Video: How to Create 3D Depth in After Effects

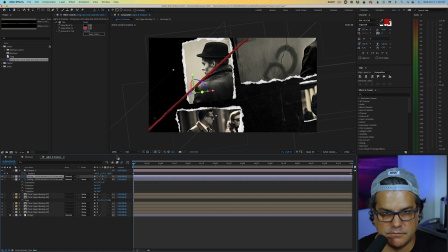but we just want to look like it's, you know, connecting maybe different photographs. So I'm going to Command D to duplicate. And let's bring this one maybe across like this.
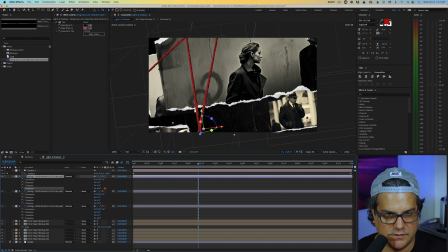And let's duplicate again, R for rotation. Maybe bring this one
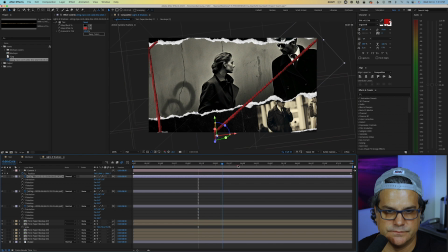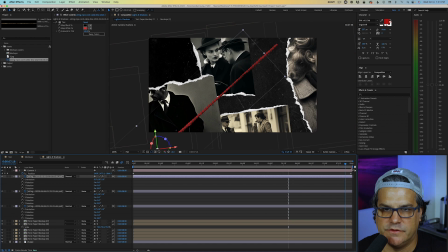maybe up in here. We also don't want to overwhelm the scene with too much of this string.
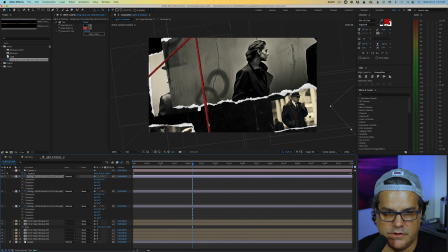Now this one here is bothering me because it looks like it's kind of attached to that first one, which I don't want it to be. I want it to have a little bit more spacing between them. R for rotation.
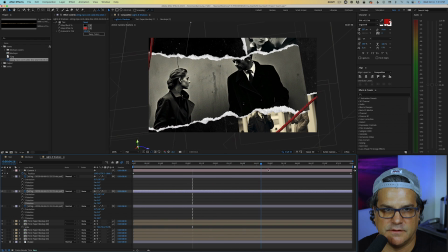You know, maybe something like that. And I'm looking to make sure that I don't catch the end of these at all.
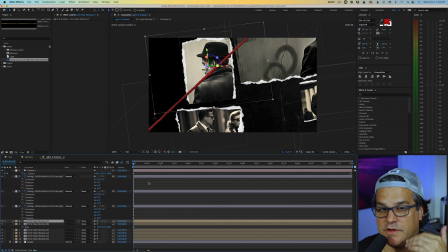That's looking pretty cool. So let's also give it a little bit more visual movement by animating the string. So I'm gonna find this string, which is this one right here. And I'm gonna solo it.
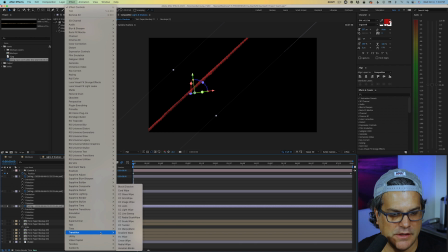I'm gonna go to Effect, Transition, and I'm gonna find the linear wipe.
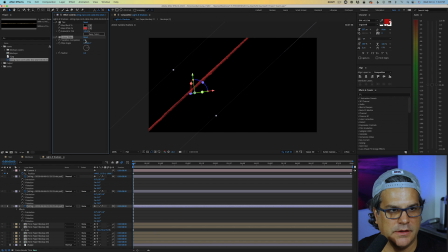And so you can see I'm just pulling the transition completion to adjust this. Now I wanna make it go the other way. So I'm gonna go negative 90 degrees here.
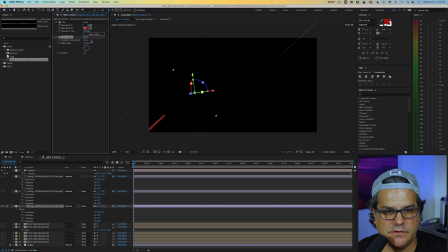And we're just gonna start maybe something like right in here. We don't have to always start at zero. And let's turn up the feather just a little bit, and we'll set a keyframe here, transition completeness. And I'm looking to see when does this string leave the frame. Looks like it's around here. So at this point, I want the,
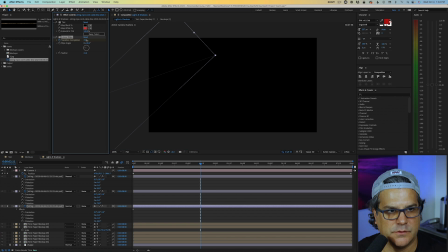actually wanna go the other way here. So if we watch this back, you can see like the string is growing as we're following it, which is interesting.
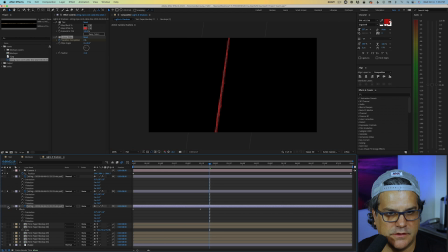Let's go find the next string here. Maybe this one's already there. And then we'll find the first one here. And we'll select this top one with a linear wipe again.
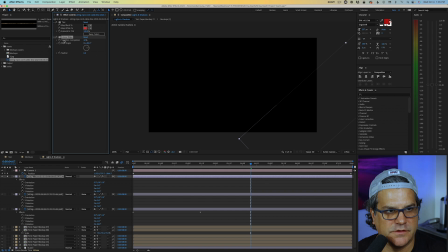And maybe have it start just off screen there. Give it a little bit of feather. And have it come down.
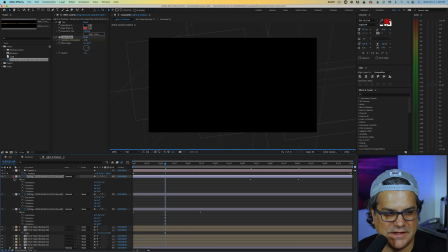So it just gives us a little bit of added like secondary animation, which is nice.
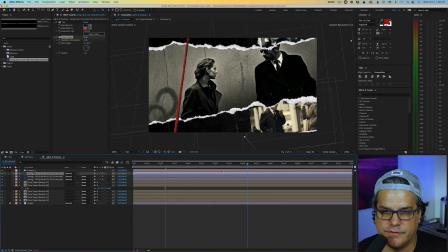And it may or may not work. We'll find out here in just a minute. Let's go ahead and save that.
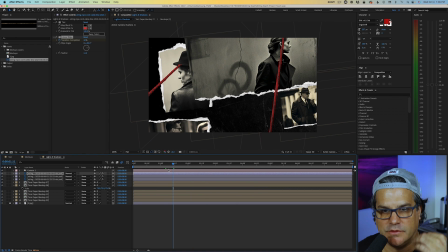Now comes the key, is adding some lights to really give this some added dimension.
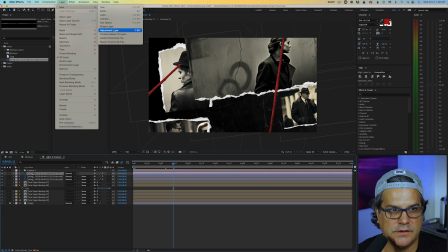So what we're gonna do is we're gonna go to layer, new, light. And we're going to select a spotlight.
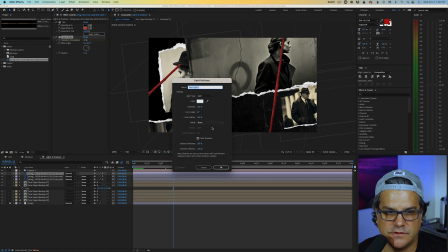100% intensity is great. Cone angle 61, great. Cast shadows, we want to make sure that this is ticked. Click OK.
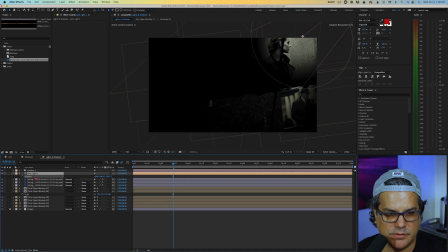And then we're going to hit P for position, and we're going to back this light up so that it affects a little bit more of the area. And I found like I liked this position here.
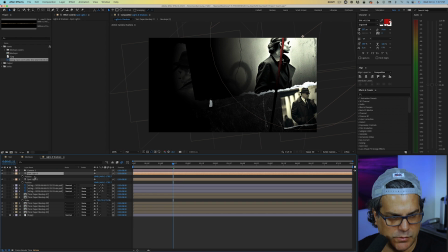Then we're going to duplicate this light, and we're going to hit P for position, and we're going to move it over here.
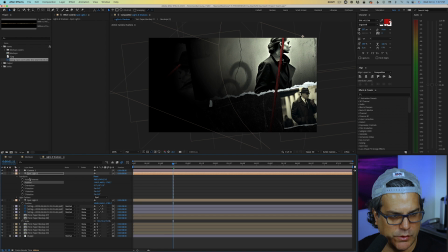And then we're gonna actually open up the point of interest here and bring over the point of interest here.
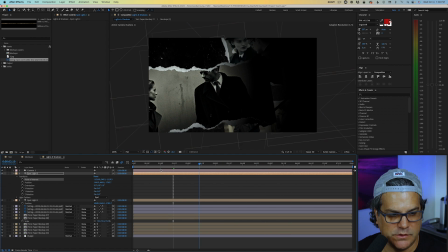Now we've got some lights, but we don't have any shadows, right? So we need to tell these layers to cast shadows.
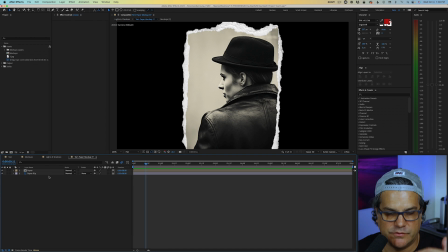Again, we can jump into these pre-comps and for each one of these, make them cast shadows,
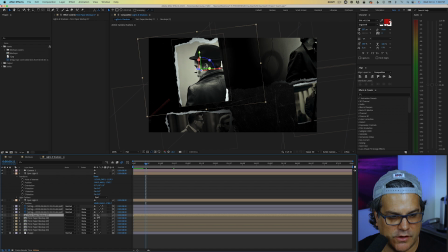or we can come in here and we can turn off this little button right there and then select all and then open up just one of them.
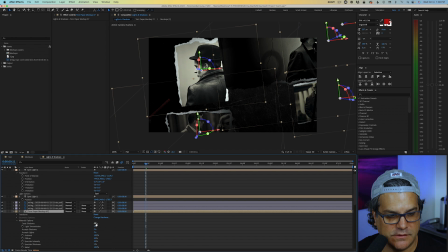And under material options, we're gonna tick cast shadows on. And you're gonna see everything's casting shadows now. And just to be sure, you could go into the next layer here, layer 8,
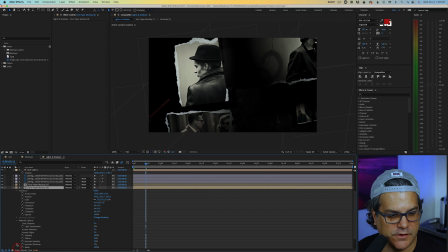open it up, material options, cast shadows, it should be on. So it looks like we're good to go there.
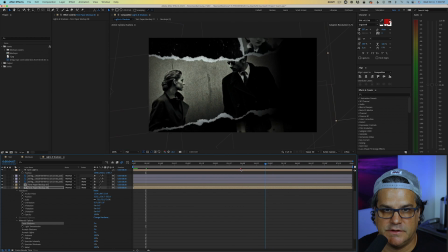And you can see now this piece has some really interesting depth in it.
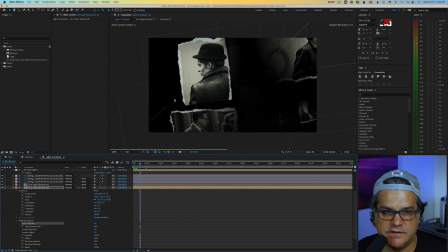Right now there's a little bit, like we're not seeing so much on the string on the left side here.
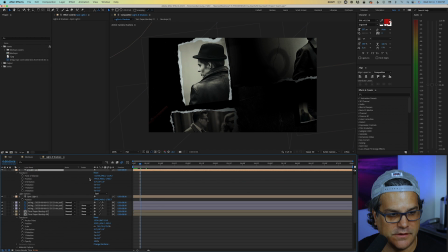So what we can do is just start positioning our spotlights, so we can play around with our point of interest, our actual position, same with the spotlight one.
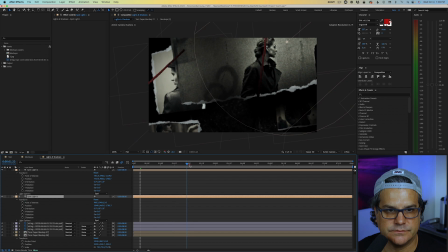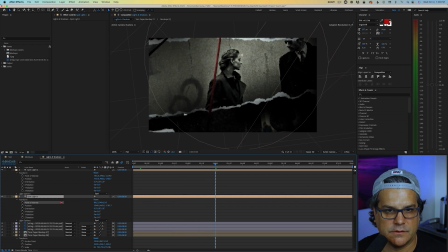And the thing I'm noticing also is our strings are not casting shadows. We're going to select all of them.
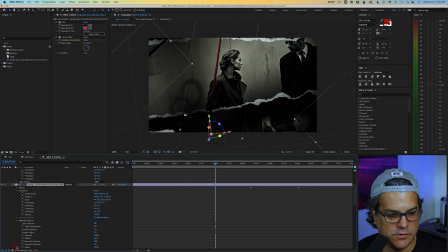We're going to open up layer, material options, and we're going to cast shadows on. And you can see instantly there's the shadows that are appearing from the strings.
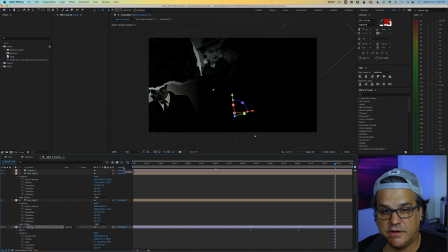Now, there's some stark contrast between the light areas and the dark areas. So to fix that, to bring a little bit more ambience to the rest of the scene, we're going to add an ambient light. So layer, new, light. And we're gonna select ambient light, and we're gonna turn this way down to something like 10% and click OK.
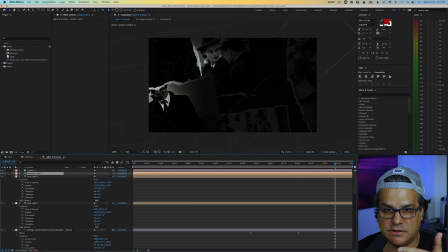And ambient light does not cast shadows, but it brings light to the overall scene so that we can see more of what's happening.
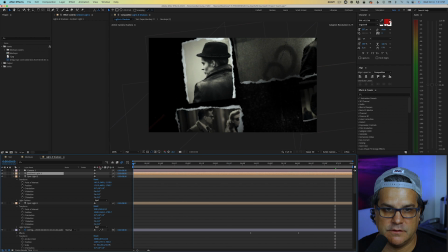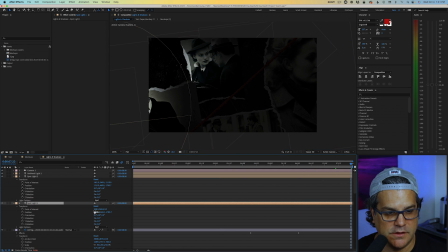So I really like this. I do wanna bring my spotlight one point of interest back over here a bit, position it. Play around with the position a little bit.
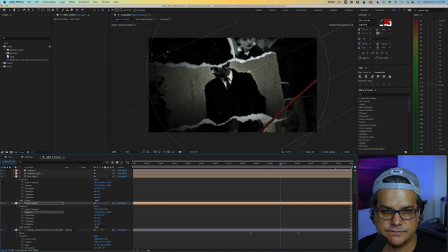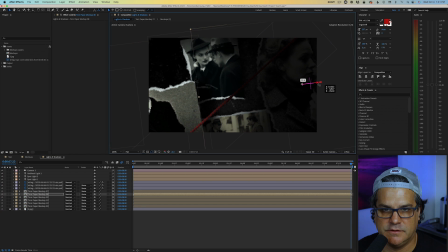Bring this photograph in just a bit. And this is where we just start kind of playing around with the composition to kind of balance it out.
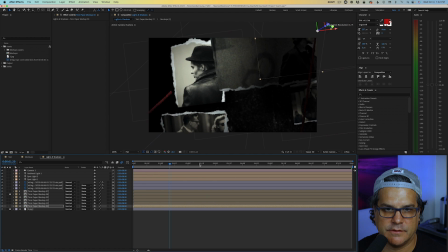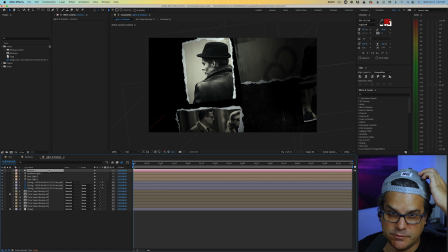And one effect I'm really into right now is Film Emulation by Dehancer. So I'm gonna add that over the top, layer, new adjustment layer. Film Emulation, Dehancer Pro. And I really like the preset for Fujicolor 100.
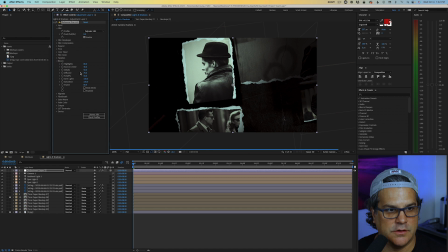I'm also gonna turn on Bloom. There we go.
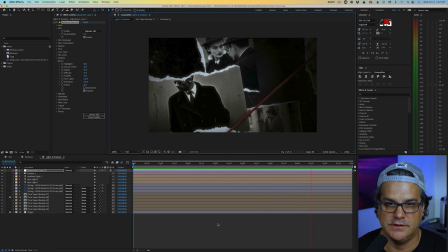It's looking pretty awesome at this point. I do like it. Now, I do want to see this red string, the second, like, I like this one a lot. This one's great that it's already there. You know, maybe one goes across here. And then this last string, I do want to see it,
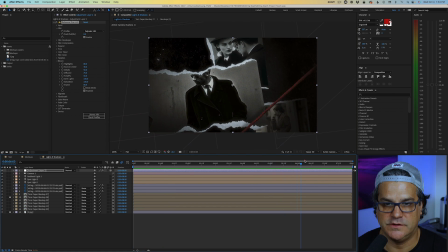instead of going down like we see now, I want to see it go up, like we're following, the camera's kind of following it.
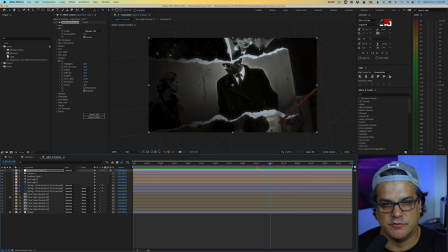And that's like, a, you know, it's kind of a principle of motion. Like the string is leading our eye.
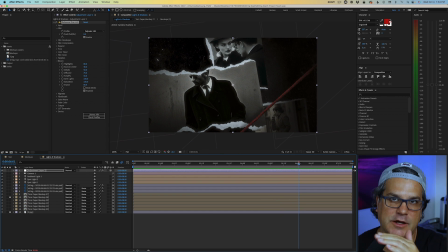It's, the string is leading the camera across the screen. So, you know, there's always things I can tweak, but that's one thing I want to adjust really quickly here if I can find it.
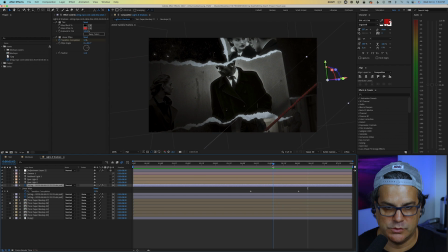So we're going to hit U on the keyboard and we're going to go back to the starting point here.
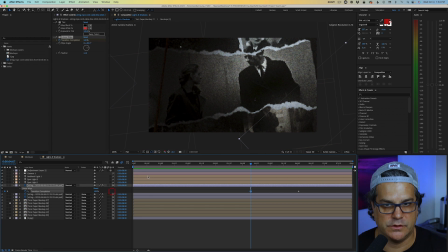And we are going to reverse. And make sure I can find it here.
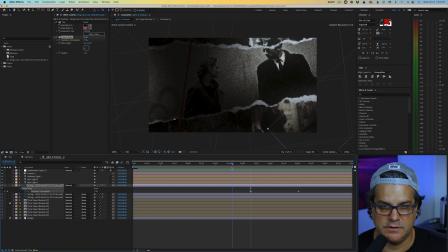So let's say it's, I want to get back here to where it's not on screen.